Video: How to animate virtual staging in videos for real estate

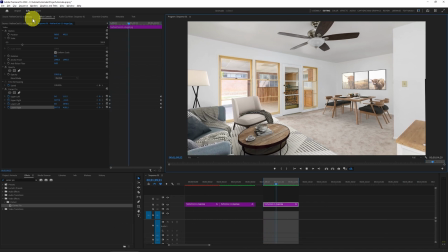8:14 But once it's done with that rendering, it'll start playing. You can see now it'll play over and over again. We have this now looking like it's doing a pan. And that's fine, but remember that we were also zooming in. So let's just stop that. I hit the space bar, by the way, instead of just going up here. But let's go now to the beginning.
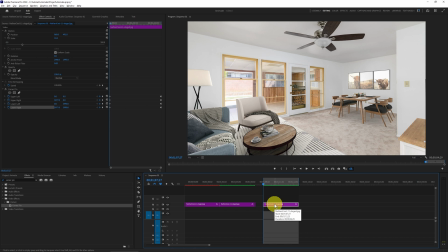8:34 We'd like, for instance, how that effect of panning is working, but we'll add the rest of it in.
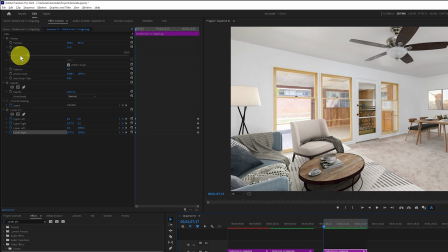8:40 What we want to do is add our scale and position.
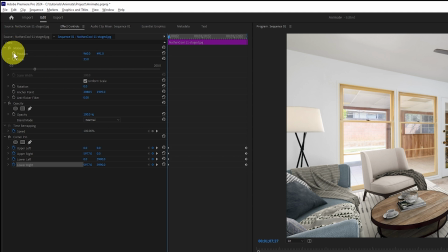8:44 So at the beginning of the clip, we'll animate position and we'll animate scale.
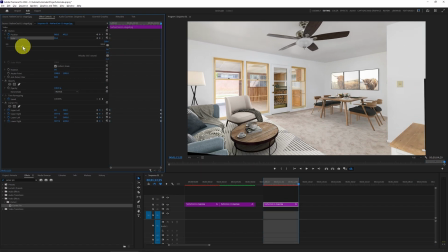8:50 Now we'll press Shift End to see where we are, and we'll add just a little bit of scale, a little bit of zooming to it. And then we'll use this over here. You can just hover over this X value and then drag with your mouse, and we'll drag it over so it's right about there.
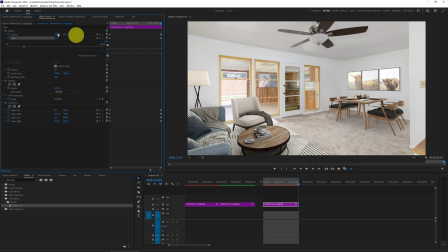9:09 Okay, now we can do that render again and see how that plays. Once again, you could just hit the playhead, but to see it in better quality, I do like to go to that sequence, render in and out.
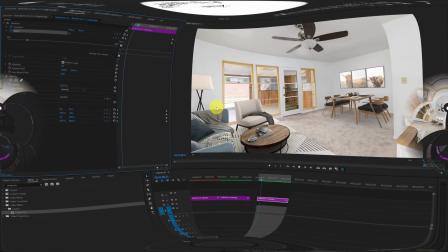9:22 Let it go ahead and render those, and then we'll see how that's playing back. So now that that's done, we can see all of the animation that's been applied,
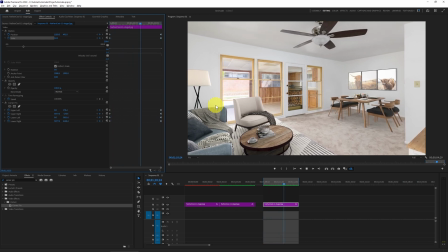9:30 not just by corner pin to give our panning effect, but also position and scale. So this is better than just zooming in and moving around an image. Now, it's not quite as realistic as if we were to do a video, nothing really can be,
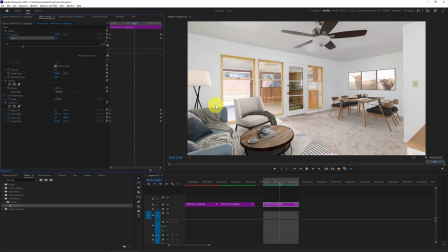9:45 but this adds a little bit more impact, but moreover, it's how you add it to the video.
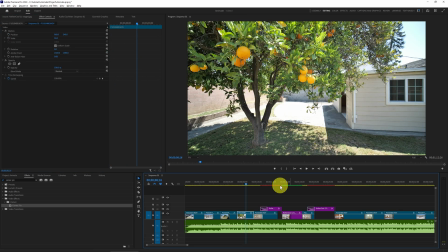9:50 So let's take a look at that next. So here's the video that I did for the client.
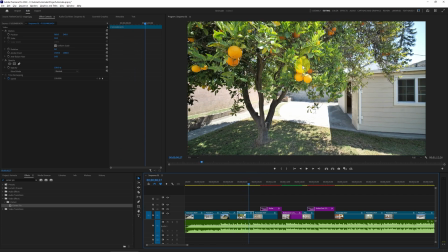9:55 You can see there's a lot of different clips. The backyard wasn't bad. It had a nice orange tree I went ahead and spun around on.
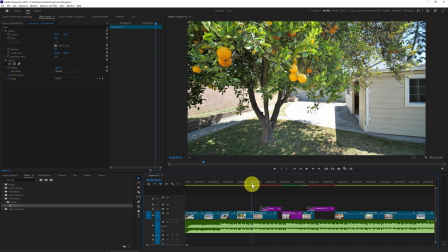10:01 But what I like to do is when I get to doing this clip, which here it is,
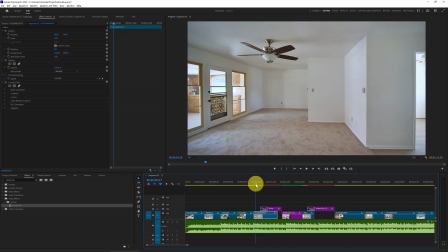10:05 here you can see where I finally did that motion, I do like to first show what the room looks like. So you have some realism, but then after you start playing that, then it's going to fade into then our motion, our animation.
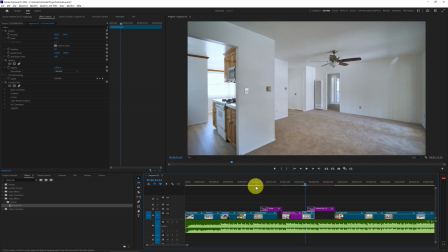10:19 And I've done that also then, I just did the other view of the room, but then here, notice with this, this is where I'm gonna do the same type of transition where I show,
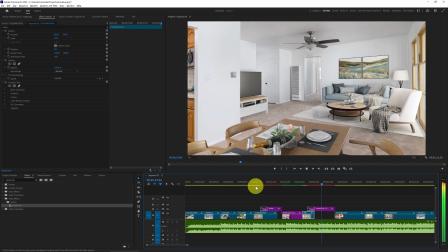10:27 yes, this is an empty property, but then I can just fade in. This particular image really didn't need that pan.
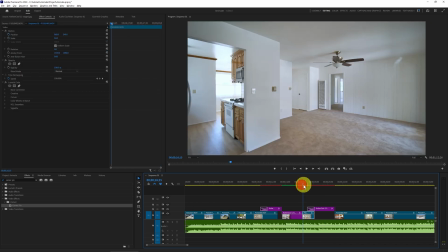10:34 You don't need to use this all the time. And the reason being is that I was basically just walking into the room, not doing a whole lot of panning.
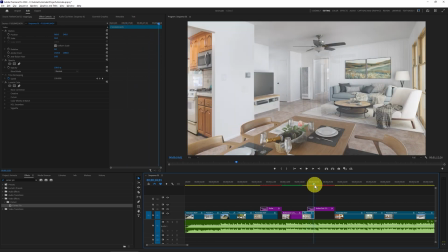10:41 So it really just looked better just by doing the standard animation of zoom and position.
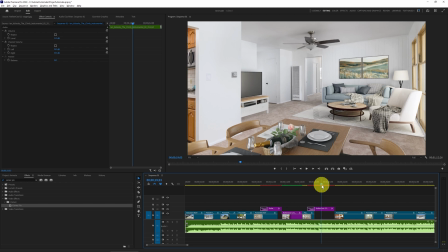10:47 So without doing corner pin. So using these particular segments of this empty room, this is what it looked like.
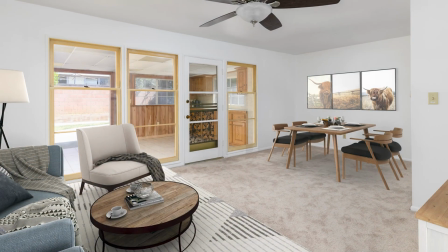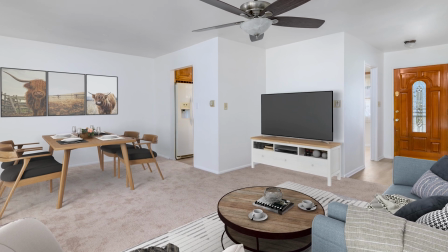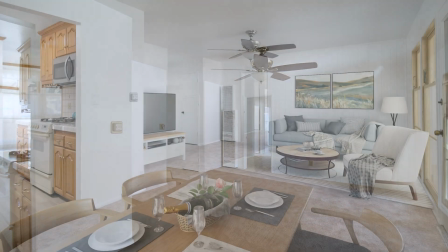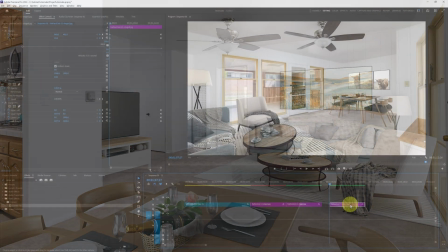11:10 But the key to this is twofold.
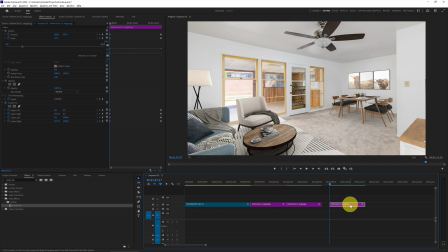11:13 One, this shows your customer that you can do something more than just take a video of a completely empty property,
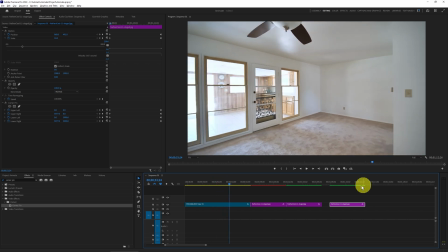11:19 which would be really rather boring. What you're able to do is two things.
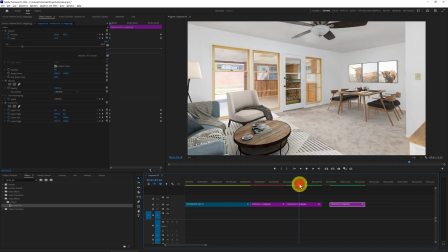11:24 One, you're able to upsell them on doing some virtual staging. So yes, you did some really good photography, you did some virtual staging, that's an upsell opportunity on its own.
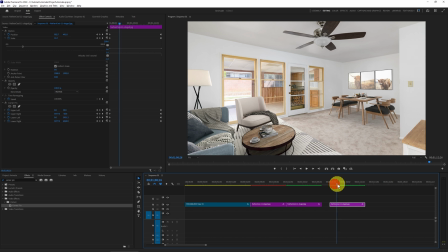11:34 But then when you can show that you can add some of this with good realistic motion in the videos, that's yet another upsell opportunity that you can add to your client. And the key to this, the missing piece, was using that corner pin.
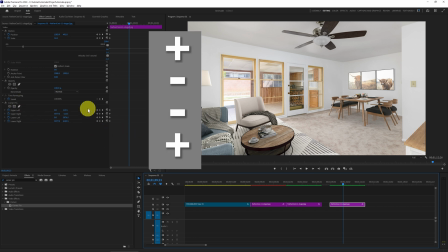11:47 And once again, that formula, plus, minus, minus, plus. If you want to pan the other direction, just invert it to minus, plus, plus, minus.